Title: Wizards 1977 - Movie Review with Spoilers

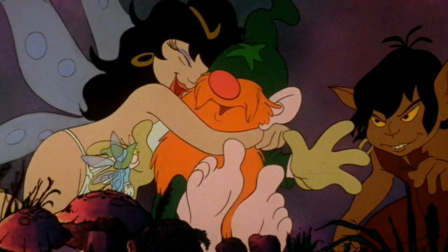However, the film does mention the age difference quite a few times during the course of the story,
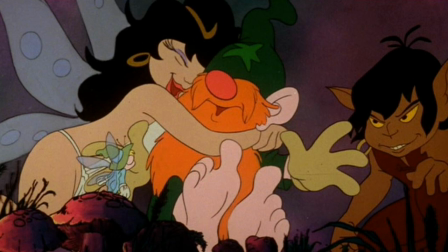or rather, Avatar says something about how old he is compared to Eleanor every now and then.
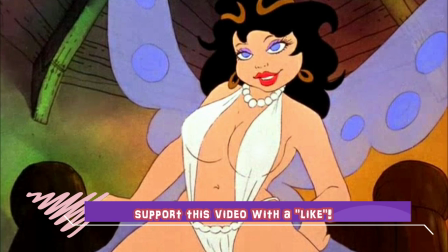Eleanor brings a lighter tone to the film, and I actually appreciated the character.
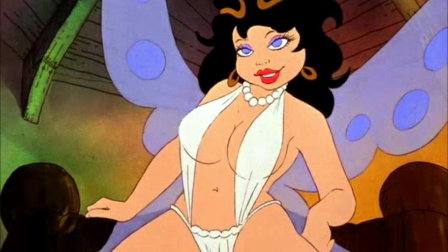By the way, Princess Eleanor was named after Ralph Bakshi's first girlfriend.
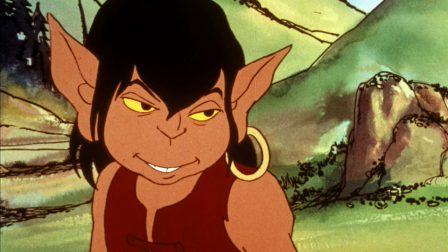Weehawk is a warrior and a leader of his village, and besides being a great fighter, he's also incredibly brave.
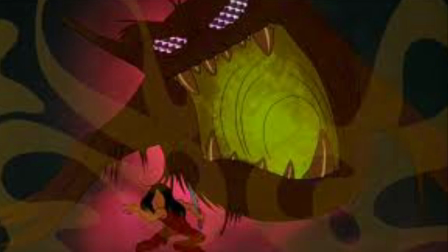And at some points in the film, he acts as the hero archetype, although he's only a supporting character.
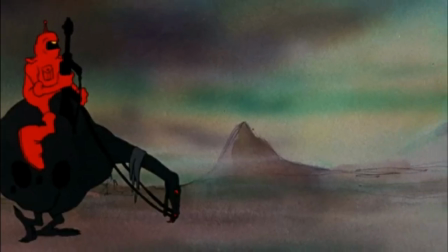Peace, or Necron 99, was featured on the poster riding his two-legged horse.
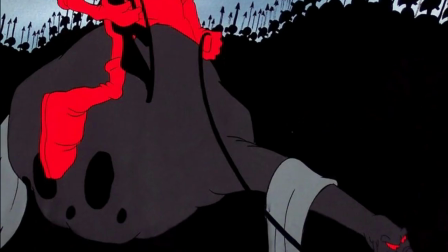So I thought he was going to be a major character, but he isn't. In fact, we do spend a good chunk of time just watching him travel,
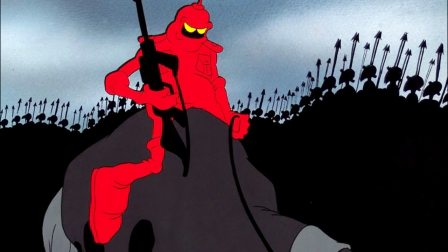and I love those moments as we get to see the sprawling visuals of this post-apocalyptic world.
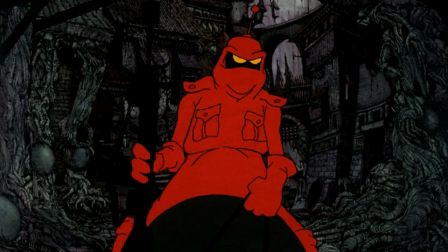He was the one character I wish we had a bit more time with in the story.
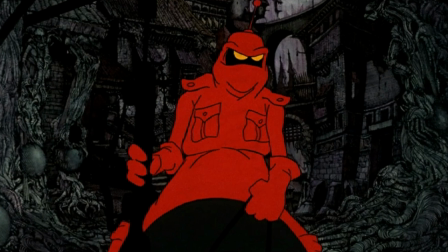Visually, he's interesting. We bond with him a bit, and he even makes a swift transformation.
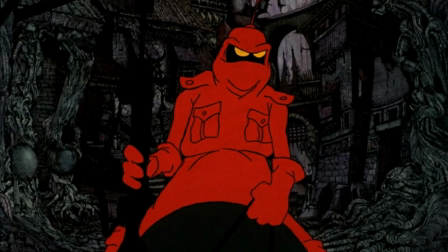But unfortunately, he's out of the film by the last third.
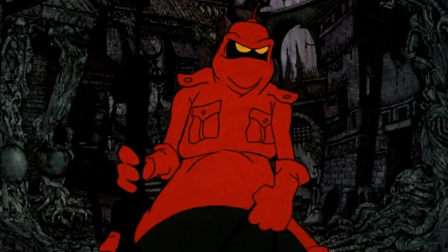Bakshi's idea for creating Necron 99 came from and was heavily influenced by his friend,
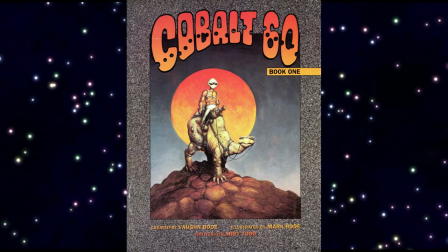underground comic artist Von Bode's apocalyptic character Cobalt 60.
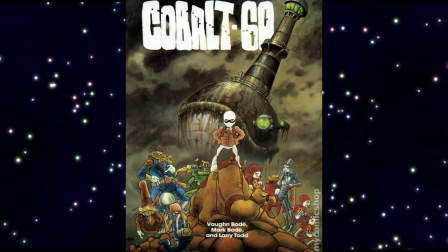In fact, looking at Vaughn's work, you can see a lot of his influence in this film.
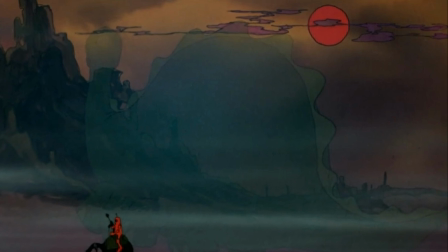The visuals in this film is where the film really receives its greatest deal of praise and criticism.
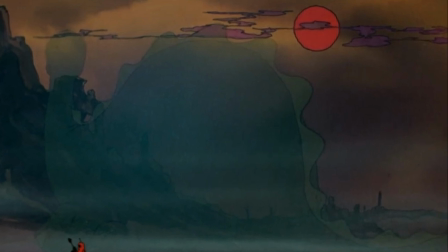The inconsistency of animation is the reason why.
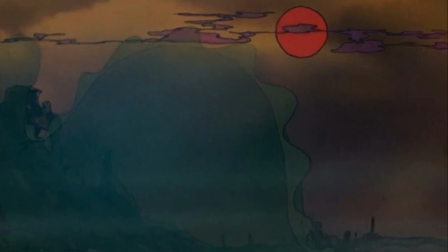A great deal of that was Ralph Bakshi's natural inclination to experiment on screen with his films,
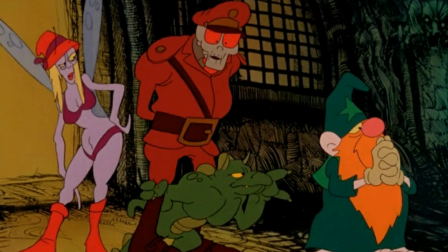and for me, this is the joy of watching his work. He toyed with different styles of hand-drawn animations with characters.
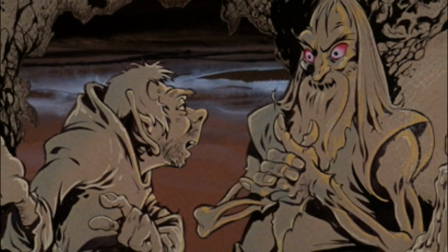Some images weren't animated at all. They were just drawings zoomed in for drama.
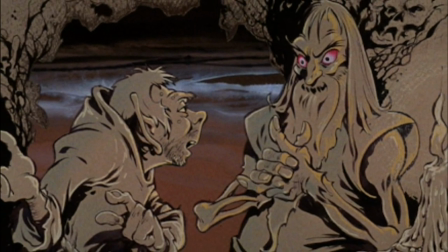There were still images sliding across the screen to animate the scene with very little difficulty.
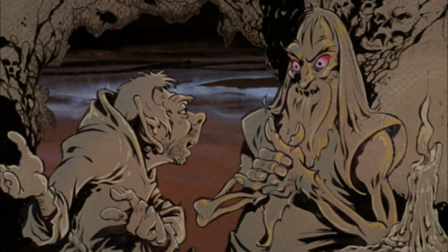Most of these things anybody can do on their computer today with ease.
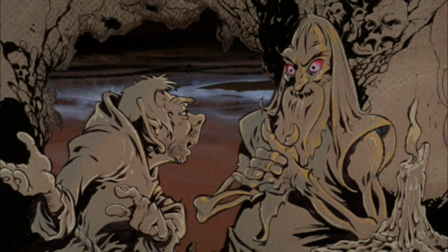Because the budget was so squeezed, there were so many corners that had to be cut.
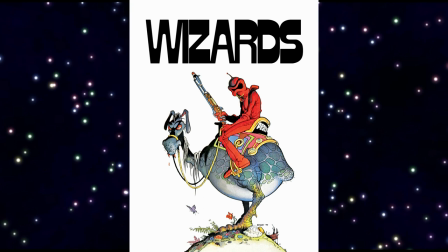For instance, the horse-like animals that had 2 feet instead of 4 was because it was easier and cheaper to animate.
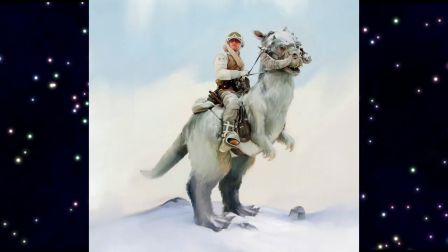These creatures actually went on to inspire the Tauntauns in Empire Strikes Back, released in 1980.
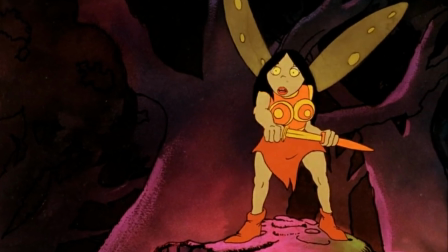The art in the film ranged from kiddie light-hearted, line-drawn cartoon characters to intense beasts.
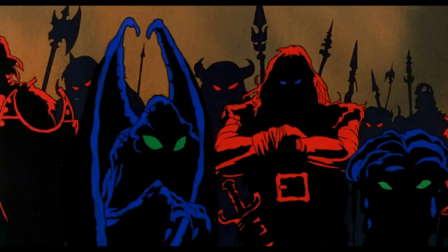None of them seemed to match the dark, brooding background of the post-apocalypse.
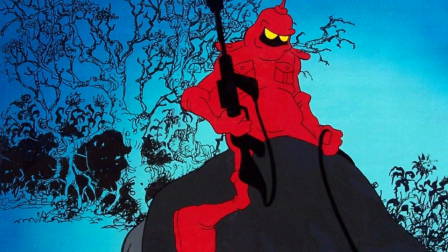And I believe that they were meant to clash with the characters, to stand out and be noticed, as if to say,
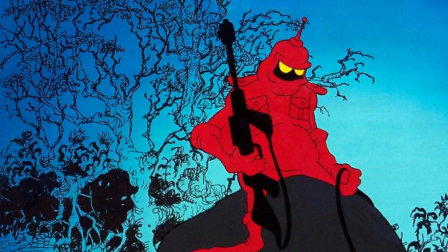this is what the Earth could look like if mankind doesn't pay attention and heed the story's warning.
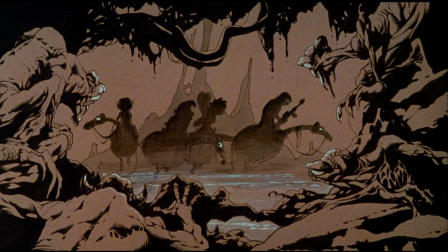There's even a point in the film where Avatar calls out the environment for its
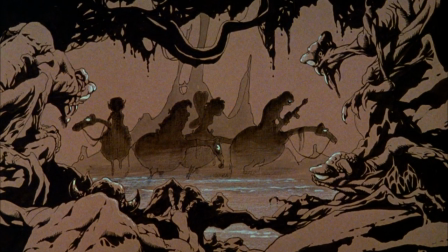doom and gloom and magically conjures up flowers to brighten up the scene.
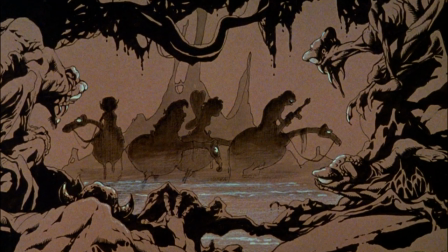And I love that this film is actually self-aware.
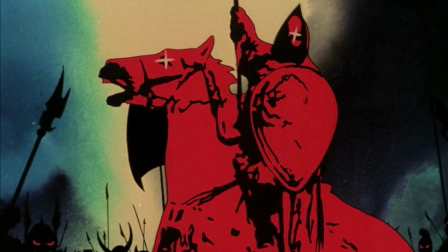The film uses a lot of rotoscoping for live-action actors and
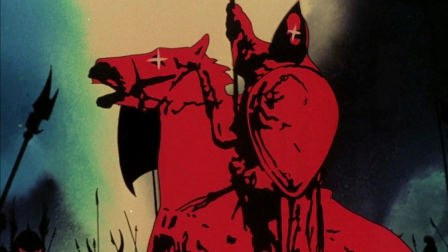live-action stock footage as well to create Black Wolf's army and
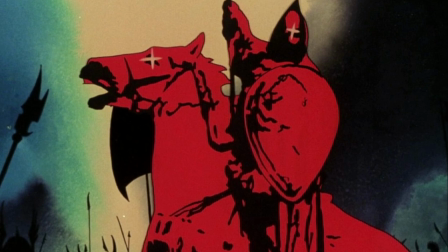action sequences from movies like Alexander Nevsky,
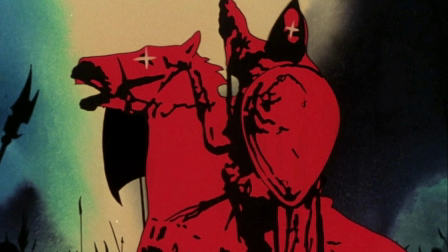released in 1938, El Cid, released in
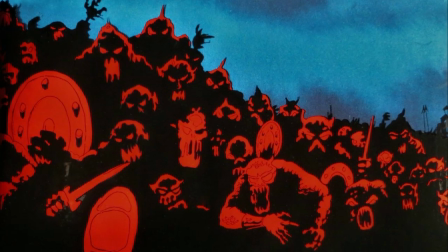1961, Zulu, released in 1964, Battle of the Bulge, released in 1965, and Patton, released in 1970.
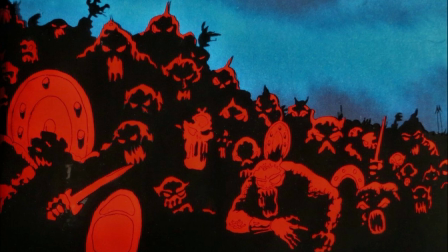Much of the footage was repeated as well to stretch out the pacing of the battle.